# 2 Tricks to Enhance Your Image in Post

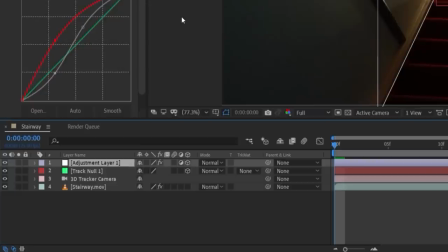(4:05)
Now that we can see what's being affected, hit F on your keyboard to bring up the mask feather properties,
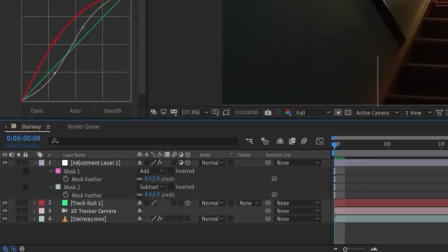(4:10)
set the second mask to subtract, and we'll feather it a few pixels. Now we'll boost the feathering of the first mask to about 140 for our scene to have some gradual fall off.
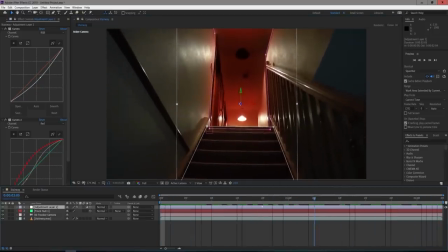(4:19)
Now we're gonna skim through the timeline again to see if we need to adjust the mask at all. Ours does move out of place, so we'll click on the stopwatch and set keyframes for the masks,
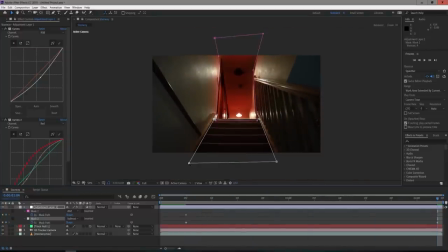(4:27)
then move forward to the end of the timeline and readjust the mask if needed, and with the frame selected,
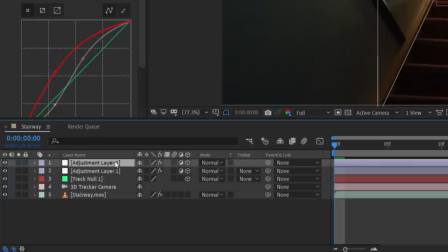(4:32)
press F9 on your keyboard to set them to easy ease. Now duplicate the adjustment layer, delete the second mask, and change the first mask to subtract.
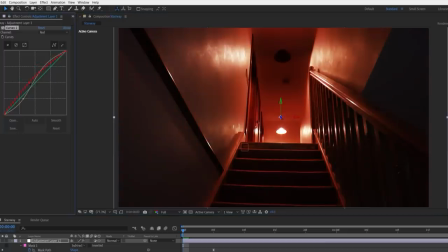(4:41)
Then delete the first curves effect, and with the second curves, we will drag this red down the opposite way to make it green.
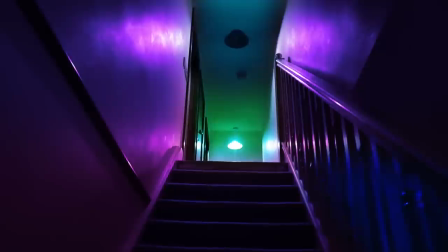(4:47)
And that's it. Of course, you can try different color schemes and have more than two colors depending on how you want your scene to look. Now we have digitally gelled our scene. But now a quick presentation from Josh, and then we'll look at one more technique.
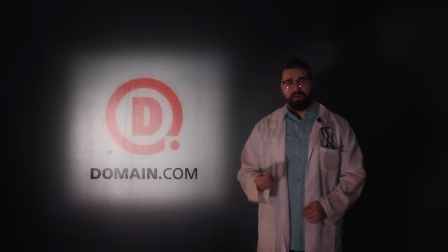(4:57) The use of domain.com is imperative to one's mental and physical health. Slide. Here is your brain.
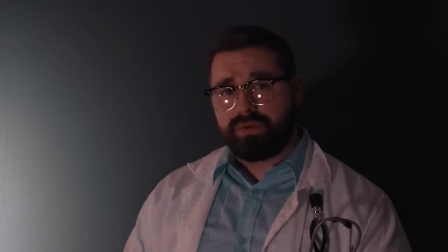(5:05) It's gross. Slide. Here is your brain on domain.com, because you realize domain has all your website needs, including .com and .net domain names, and an intuitive website builder.
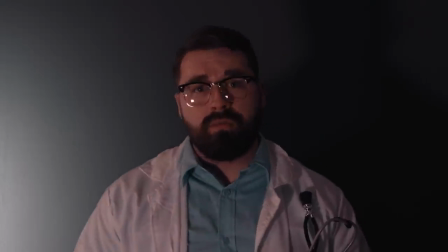(5:17) It's blown. Your mind is blown. Slide.
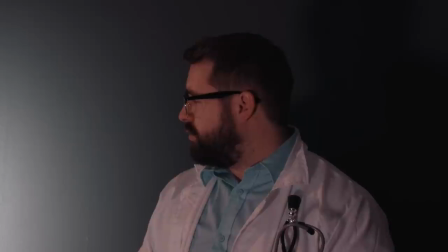(5:22) This is also your brain on domain.com, realizing that it's reliable, affordable, and has all the tools that you need to build a website to share your ideas to the world.
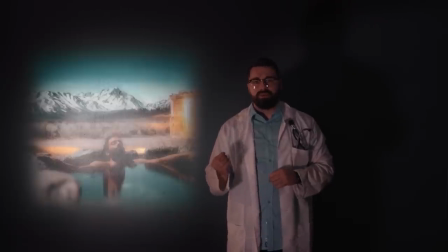(5:31) Your cerebral cortex slips calmly into a euphoric state of ease. Slide.
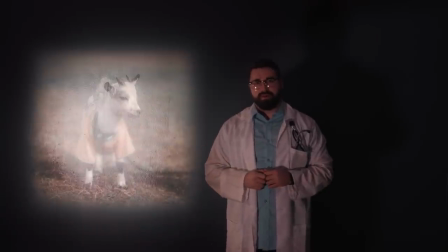(5:38) This is a baby goat in a t-shirt. Slide.
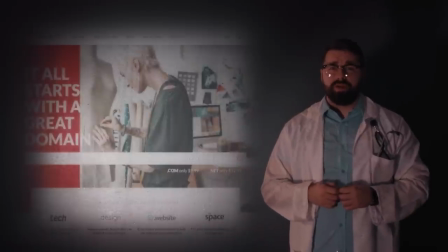(5:42) No domain extension will help tell your story like a .com or .net domain name.
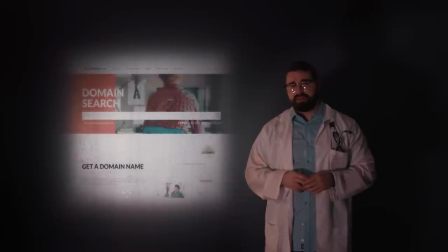(5:47) And if you want to brand yourself online, domain has over 300 domain extensions to fit your needs from .club to .space.
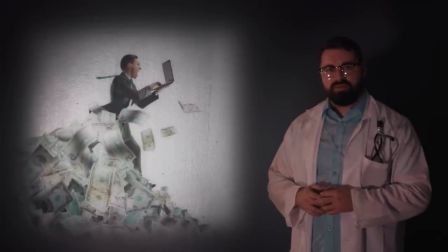(5:54) Slide. This is your brain when you use the coupon code FILMRIOT at checkout to save 15% off domain names, web hosting, and email.
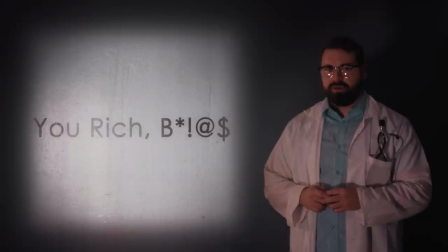(6:02) You rich bitch. Slide.
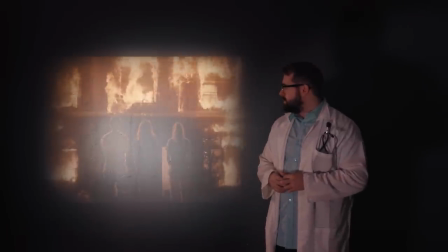(6:06) And finally, this is your brain when you don't use domain.com.
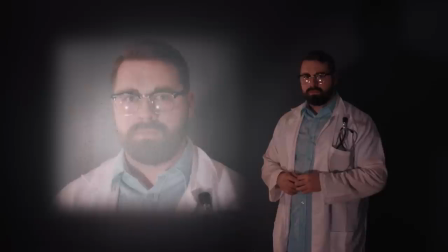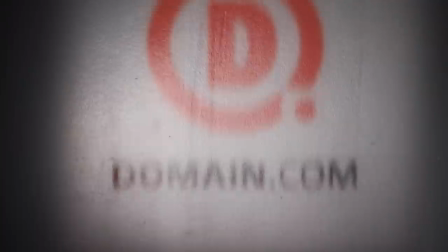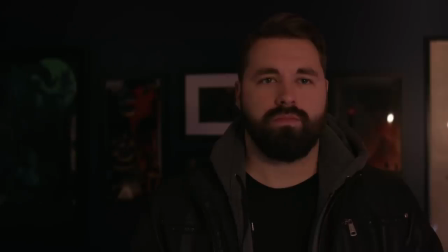(6:42) Logo.
For this next idea, we're going to turn this shot into this, which again, it would be best to do this in camera,
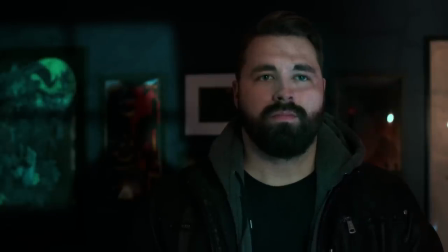(6:47)
but if you didn't have the space in the scene or the gear or time to do it on the day,
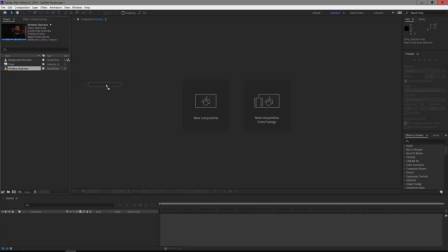(6:52)
you can do it in post. To do this, we'll again jump into After Effects.
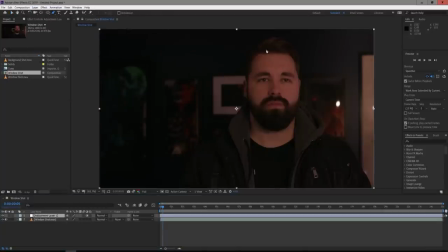(6:56)
First, go to Layer, New, Adjustment Layer, and with the pen tool, we're going to draw a simple shape over Josh's face and torso, leaning a bit more to the right side since that is where our moonlight is coming from. Now go to Effects, Color Correction, and Curves. We're going to boost the brightness, then lower the reds and lift the blues slightly to get a nighttime moonlit color.
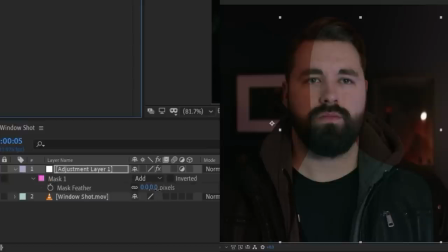(7:15)
Hit F on your keyboard to bring up the mask feather properties and boost it until the edges have a soft fall off.
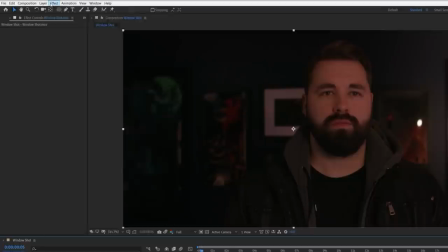(7:20)
Duplicate the footage layer and bring it above the adjustment layer and apply a curves effect to the footage, and this time we're going to darken it slightly.
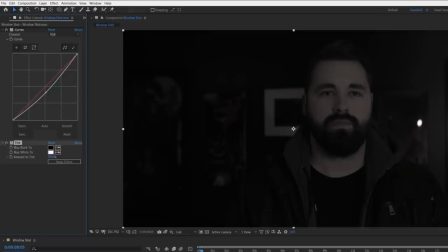(7:28)
Then go to Effects, Color Correction, Tint, and dial it to about 20 to give it some slight desaturation.
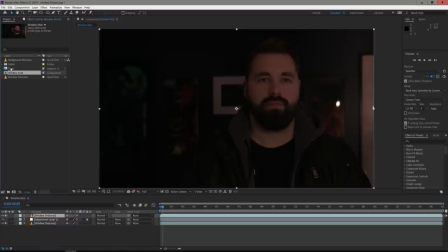(7:34)
For our scene, we wanted to add some tree branch shadows coming from the imaginary window, so we will be using this image here from pexels.com.
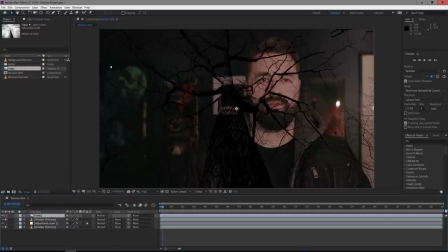(7:42)
We'll drop it above the other layers and set the blending mode to multiply so that we can see through it. If you need to, you can change the position until you find an area of the image that you think works best for the shadow.
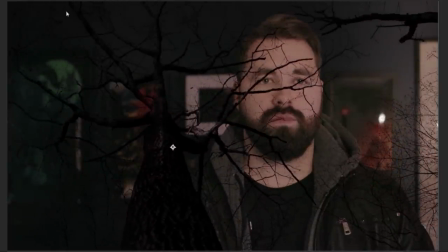(7:51)
We like this area here, but we're gonna flip it to have it coming from the other side. To flip it, we're gonna click on Layer, Transform, Flip, Horizontal.
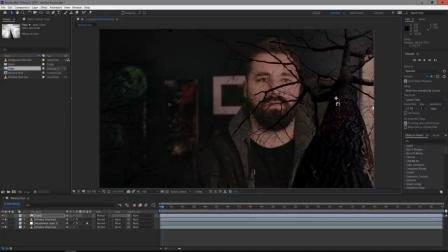(7:57)
Now we'll change the position and scale until we have something like this, and it's framing Josh's beautifully perfect eyes. Why? Why what? Why is it framing your eyes? It just looked best. No, that was weird.
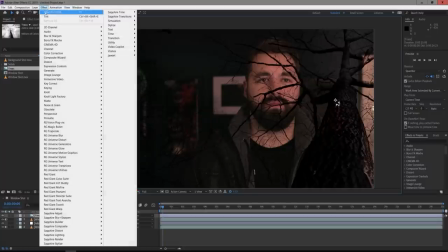(8:08)
What was weird? To add some subtle movement, as if the tree branches are blowing in the wind, go to Effects, Displacement, and Turbulent Displacement.